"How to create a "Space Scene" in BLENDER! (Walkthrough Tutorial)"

Hey, I'm Fab, I'm a 3D artist and today I walk you through on how I created this space scene.
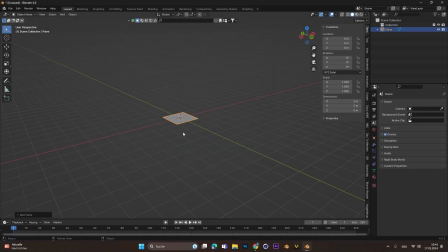0:05 So let's get started. I started with blocking out the scene,
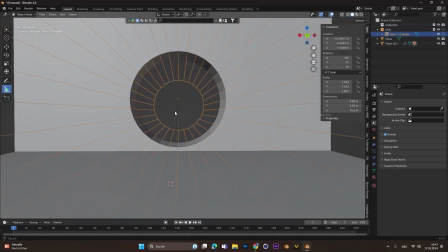0:08 so I added a floor and a wall in the background and with a cylinder and a boolean modifier I added the hole.
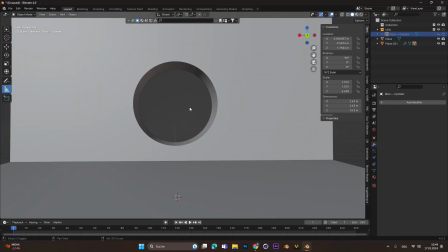0:16 Make sure to delete the top and the bottom face of the cylinder to create the actual hole.
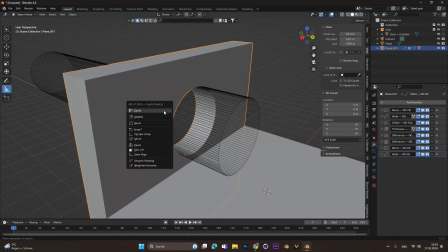0:21 Then I added the camera and also added a bevel to everything, so to round the shape off.
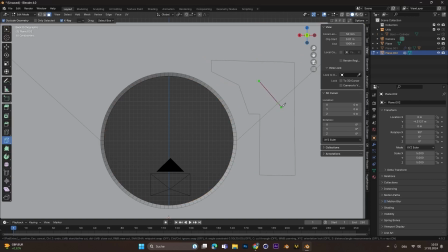0:28 To add more details I went into edit mode and used the knife tool to cut out this piece.
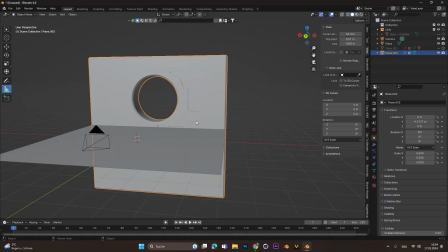0:34 With I you can insert the selection and move it back.
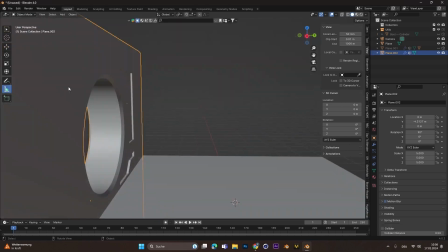0:38 And then I tried to duplicate this selection and just flip it over.
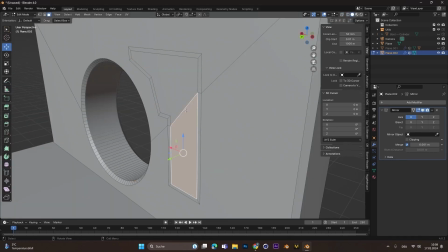0:43 But this didn't work really out. So in the end I deleted the half of the back wall and used a mirror modifier.
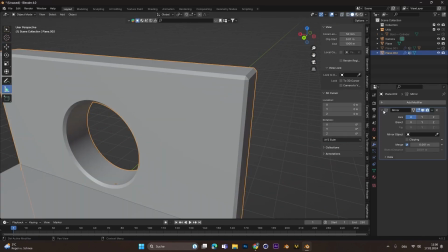0:52 This was like the best and quickest solution.
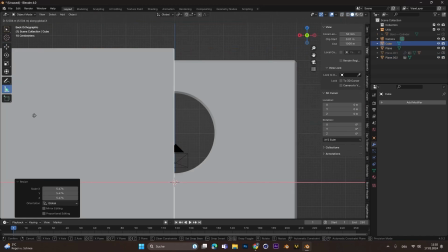0:56 after that i also added some more details at the bottom and i
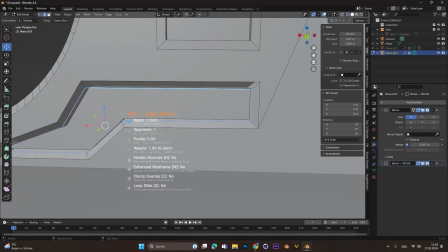1:01 also babbled the edges there babble is always a great tool because no
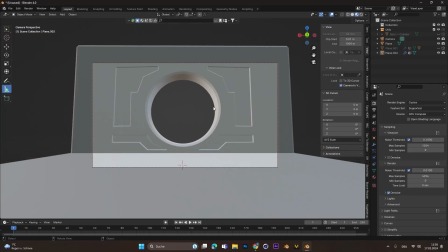1:07 edge in real life is actually that sharp after that i finished the room
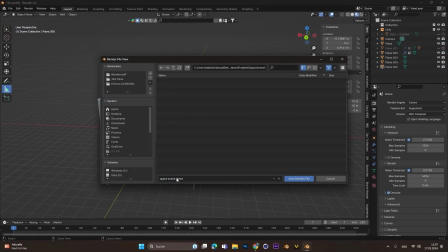1:12 with some walls on the sides and one at the top i also edited two
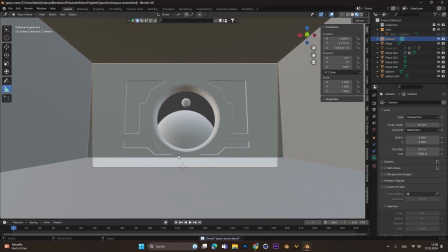1:18 planets in the background just some two spheres that are in the window frame
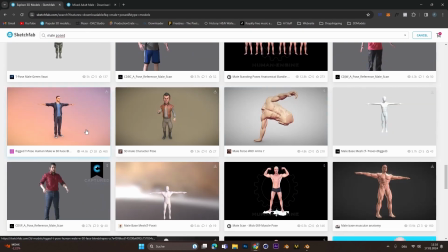1:22 and i went onto sketchfab and searched a model where which i could
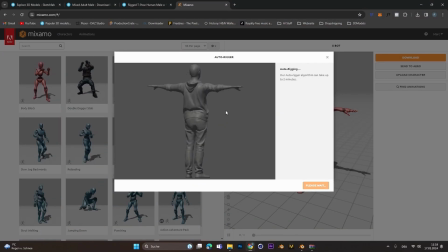1:28 load into mixamo and auto rig it and then i just used a simple
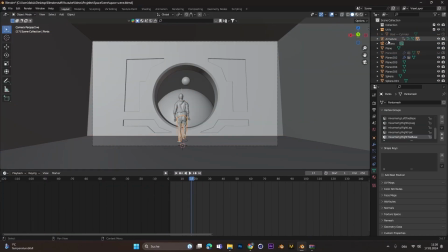1:33 walking innovation and imported this walking innovation into binder
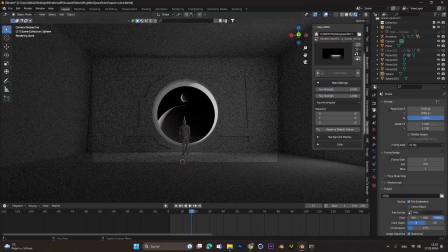1:39 i continued with adding the light so i use easy hdri add-on for hdri's i imported this space hdri
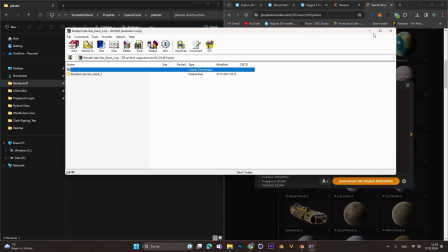1:48 and I continued looking for some planet textures on production crate they have some great cool textures for planets
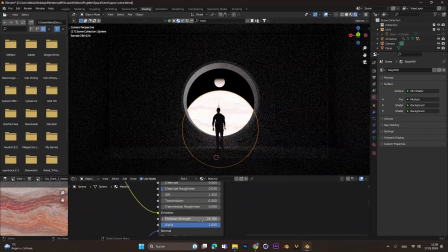1:55 then I just started importing these planets and also plucked the base color into emission to
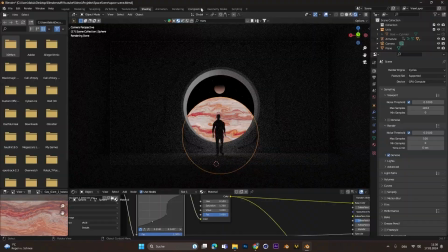2:03 give the whole thing some yeah the whole planet some emission also rendered this
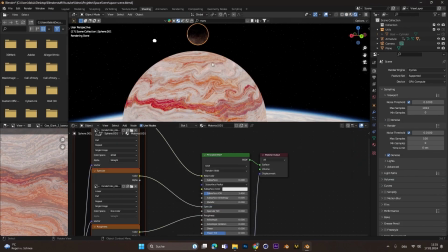2:08 out and in compositor I added the glow effect just to see how it looks
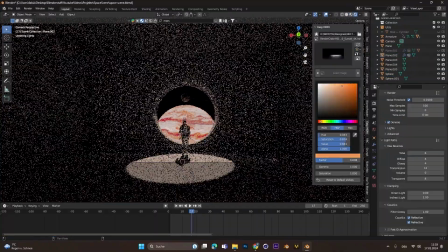2:13 and there I played around with the hdi a little bit so that the
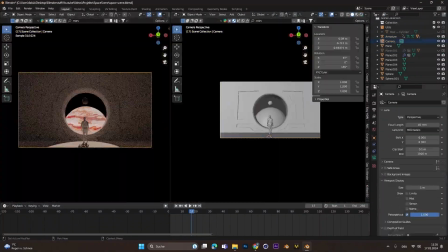2:18 light actually shines shines kind of through the window yeah i also
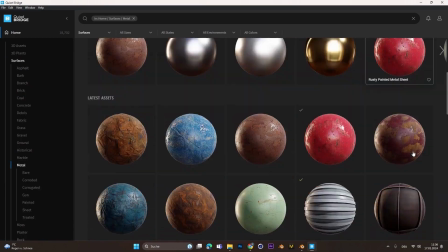2:23 added a light in the back of the room to light up the interior and then i
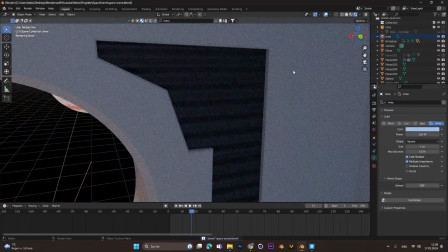2:28 went on to mega scans to find some cool textures actually
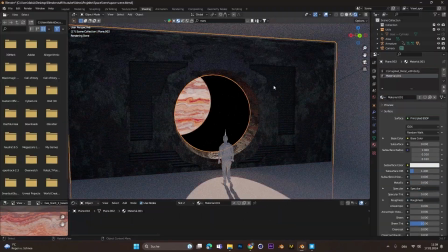2:34 i was not quite happy with the textures i found on mega scans or
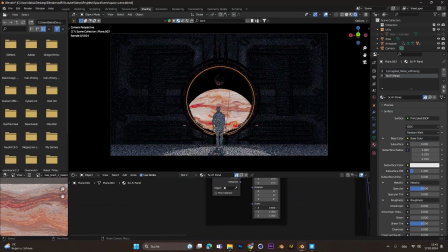2:39 quixel bridge and that's why i used the blender kit add-on in
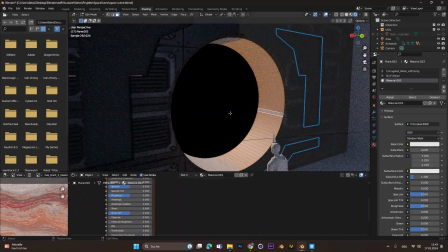2:44 blender itself there you can also search for materials as
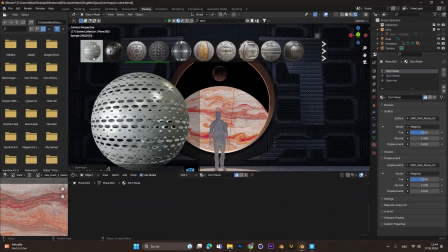2:49 you can see there at the top and I just played around with the different materials for the
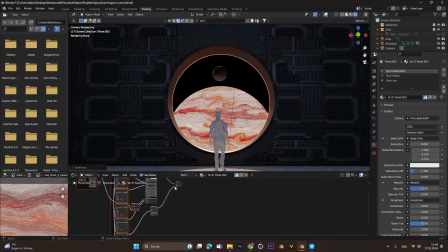2:53 for the little cuts out I did and for the wall in the background
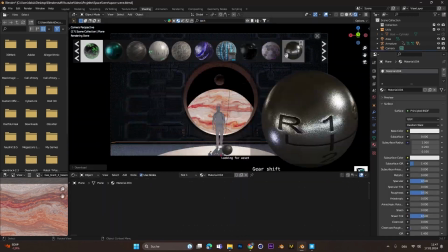2:58 and this went on for for a long time like to play around
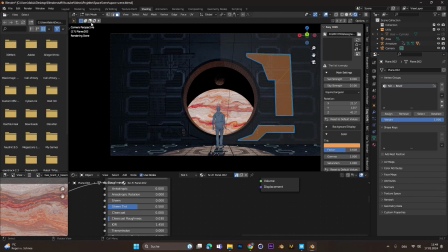3:03 with different materials always play with the size I
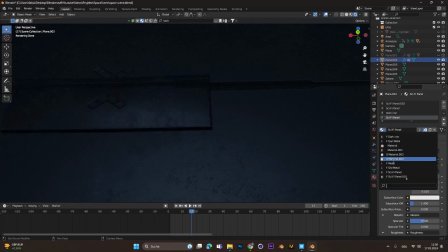3:08 also added some more details in the wall in the background after that the floor looked
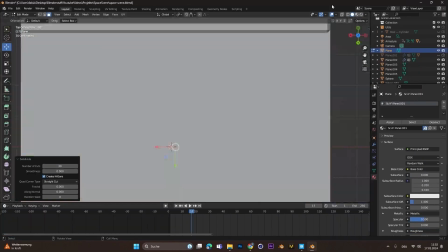3:14 a little empty so I actually went into edit mode and dragged up
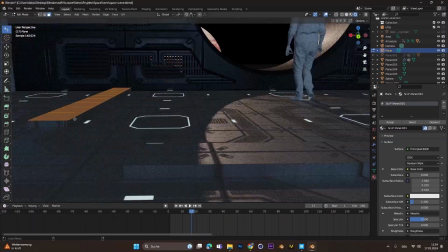3:19 some some different parts of the floor and give gave them some different materials to make it
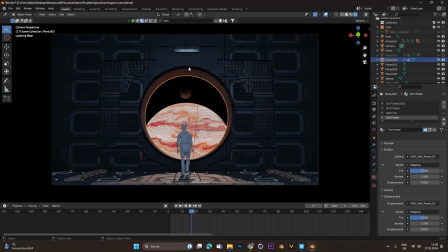3:25 more interesting. The whole scene looked quite alright but I wanted to add a light so I added this at the top
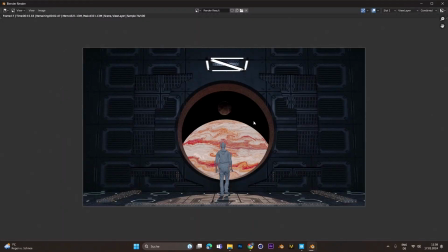3:31 and I also added a cube later on and gave
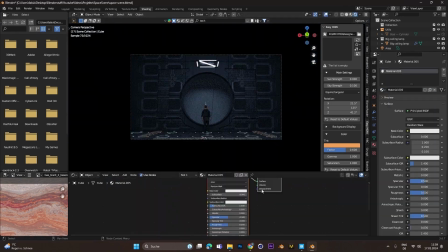3:37 it a fog or a volume texture just to give the whole scene some some
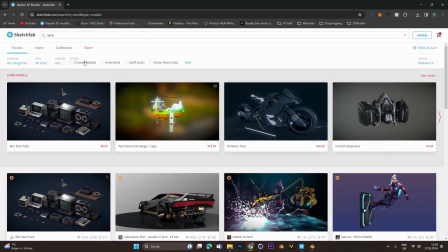3:42 foggy wipe actually and then i went back onto sketchfab
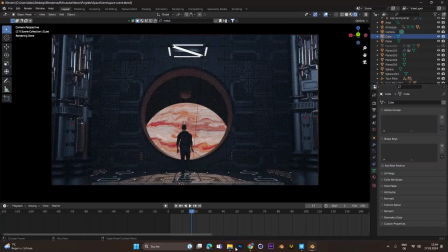3:47 to import some more assets i found because the scene still looked a little bit
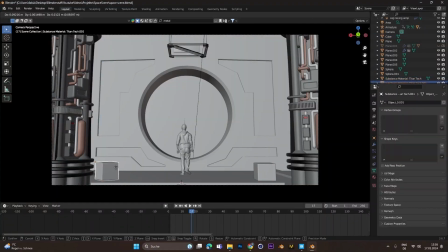3:53 empty and there you can actually go full on crazy just drag into it what you want i also drag this this part and cut it into
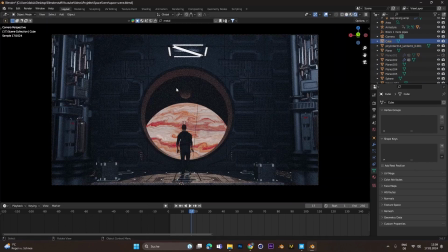4:02 pieces uh yeah just to to fill out the empty spaces you have.